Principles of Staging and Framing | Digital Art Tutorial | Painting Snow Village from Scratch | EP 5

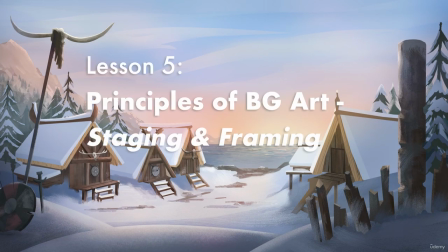0s
In this section, I'm going to cover the most important concepts and principles that you need to know about in making background art for animation.
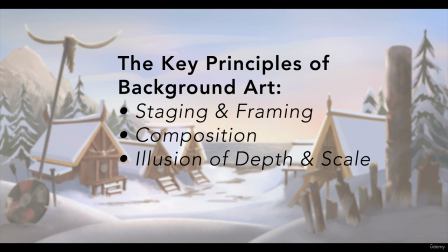8s
These principles are really not often discussed as a cohesive framework. You hear about, one or two of these from time to time, or you might come across one here, another there. But I really think that it's crucial to see each of these principles as literally your
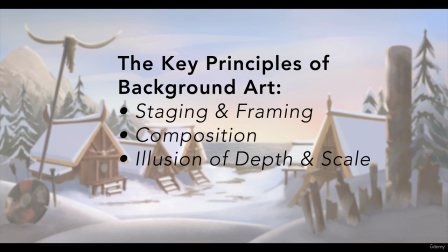27s
framework for understanding how to create good background art. You can think of these in the exact same way that you might think about the 12 principles of animation if you're an animator. So I'm going to cover the 3 most important principles.
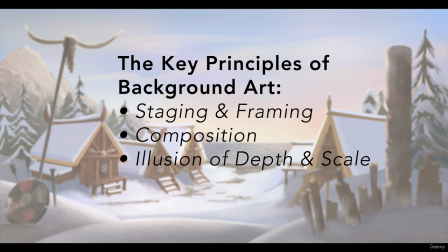43s
Ideally, you should be able to apply each of these to one piece of work. So I want you to think of them as a whole kind of overarching complete set of guiding principles or guiding directives.
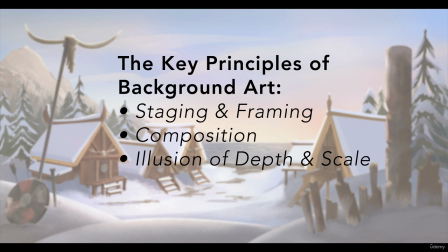56s
The first and the most important principle that you need to be aware of when you're creating background art is the principle of staging. And alongside that, I'm also going to add the principle of framing. So I'm going to treat both of these as one kind of first principle, basically.
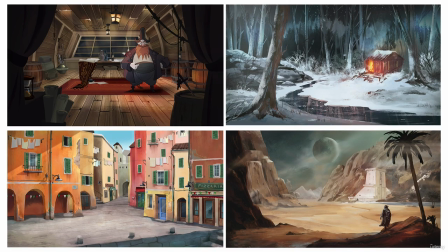75s
Staging and framing is first on the list because your job as a background artist is to provide a scene or a setting for the characters. So it's not really, your job really isn't to make a nice illustration.
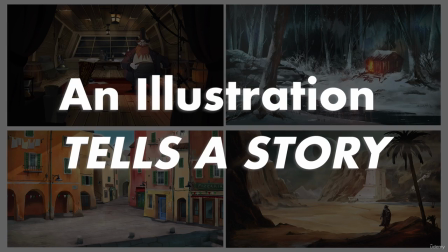91s
An illustration is very different to background art for animation.
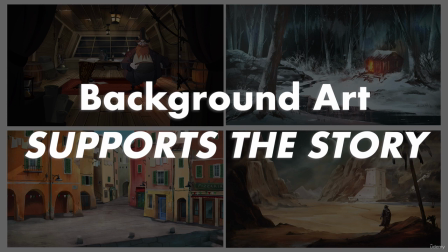96s
Essentially, your job is to create a stage for the action to take place.
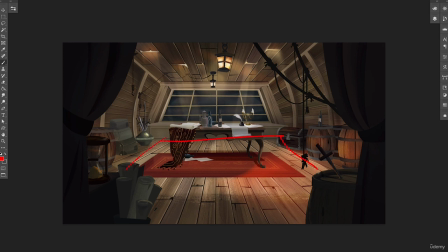101s
So in that sense, your work has to be designed in such a way as to give space for the characters, that's staging, and to point or direct the viewer's eye to where those characters are, that's framing.
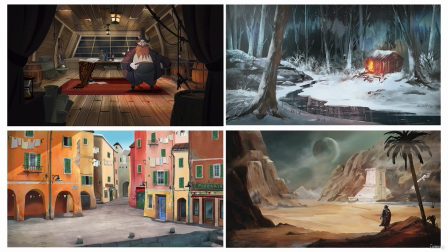120s
Staging is literally the idea that your background is a stage. You want to give space for the characters to move around if they have to. So you need to always know where they are, where those characters are in any given scene.
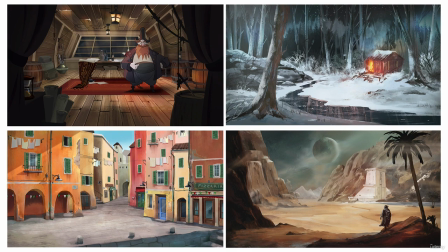135s
To do that, you'll either be drawing from a storyboard panel, so you'll know, or you'll be told by the director. Remember, background art is art that's already in production. It's not concept art. It's painting that is actually going to be used in conjunction with animation.
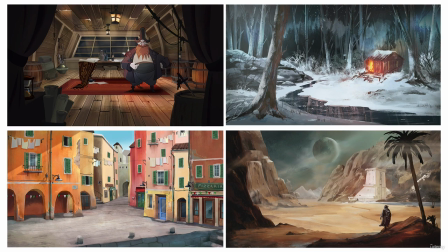152s
So if you know that the characters walk on screen and stand in the middle, don't draw or paint elements right in the middle of the scene, no matter how much you think that it would really work and be really nice to have them there. Keep the space clear and open for characters.
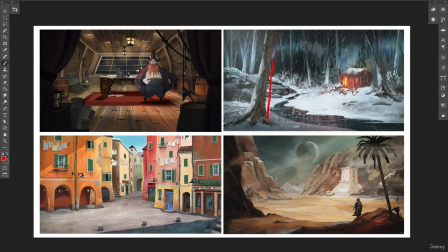169s
And then framing, again, framing means how you show the audience what it is you want them to see. The simplest way to do that, if you're painting an establishing shot or a wide shot, or like a wide angle of a scene, is to use objects around the edges of your frame that
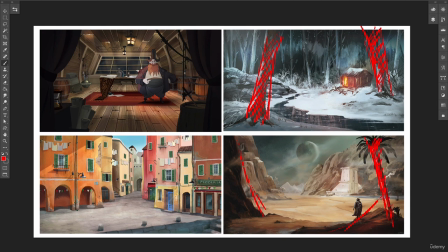187s
literally frame the central focal point or the point of interest, wherever that may be.
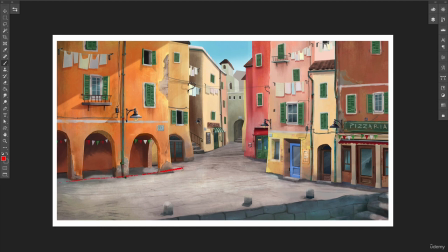194s
Another way though, if you're creating a different kind of a shot, not necessarily an establishing shot, you can also use something called leading lines. And this is where items within the background are aligned so that they're pointing, in a way,
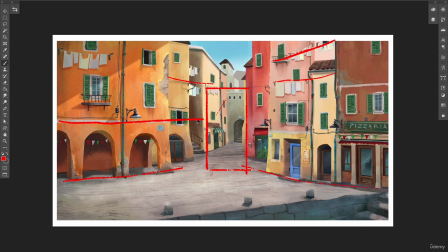210s
pointing in a specific direction. They create lines that are almost imperceptible to the audience. They're not obvious, but they work powerfully to draw the eye towards, that area of the screen that you want to show.